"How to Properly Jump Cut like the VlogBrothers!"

YouTube is a weird place. Hey, how are you guys doing? Where have you guys been? For the past month, I've been trying to figure out which videos YouTube decides to promote on my channel. Because previously, I found that every time I uploaded a new video, YouTube kind of just stops pushing traffic to my previously uploaded video. So I gave the channel some breathing room, and also me some breathing room, to catch up on some things and tidy things up a bit. So this meant that I had a lot of time to watch YouTube videos. Like, a lot of videos. And I found that one of the problems people usually have is with jump cuts. So today I'm going to show you how to properly do jump cuts.
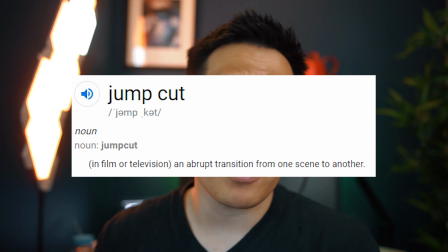(0:34)
Jump cuts are fun, and in short, they're just a abrupt transition. But there is certainly a specific technique to it. So normally you would wait until you finish a sentence like this, then you would cut to a new line of thought. But due to internet culture and the general attention span of people these days, the space between two clips can seem like a very long time. That's why you want to shorten that as much as possible. But you also don't want to be cutting off your sentences too early. There's this video made by one of the VlogBrothers 8 years ago. It's just an hour-long video of him editing.
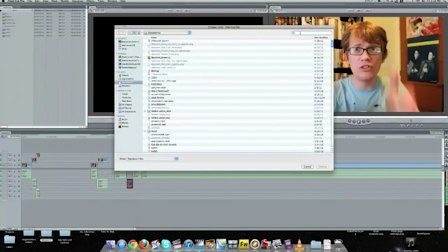(1:05)
So Hank showed us how he edited his videos, where he basically takes out all the little silences between clips. And this kind of creates a rhythm and pulls you in. The fast pace is also more friendly for those of us who are more distraction prone.
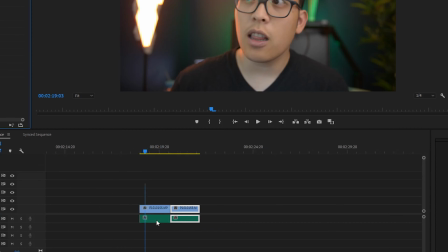(1:18)
Ooh, squirrel. Squirrel! So let me show you how you would do this in Premiere. At the end of your individual clips, you want to make sure your audio is longer than your video.
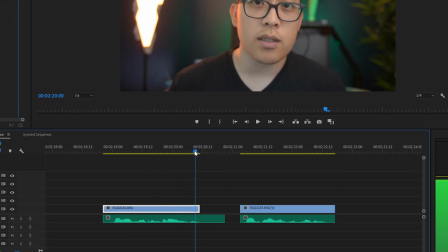(1:26)
This serves two purposes. It lets you finish the word you are saying without cutting you off. It also fills the silence and acts as a transition for the second clip. To connect it to the second clip, you would just overlap a bit of the second video.
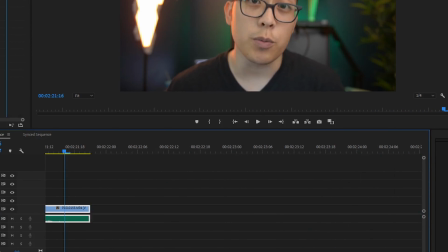(1:40)
It's barely noticeable, but it makes all the difference. Here's an example.
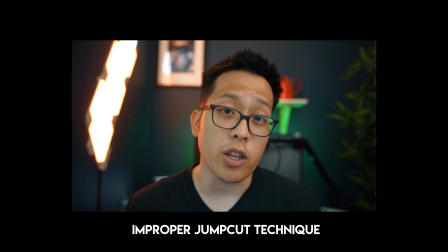(1:44)
So if I were to say, I love making videos, that's why I'm on YouTube, versus I love making videos, that's why I'm on YouTube. You see the difference? There's over 300 hours of content uploaded to YouTube every minute. So attention is the currency here. The faster you can deliver your content, the sooner your audience gets back to what they were doing.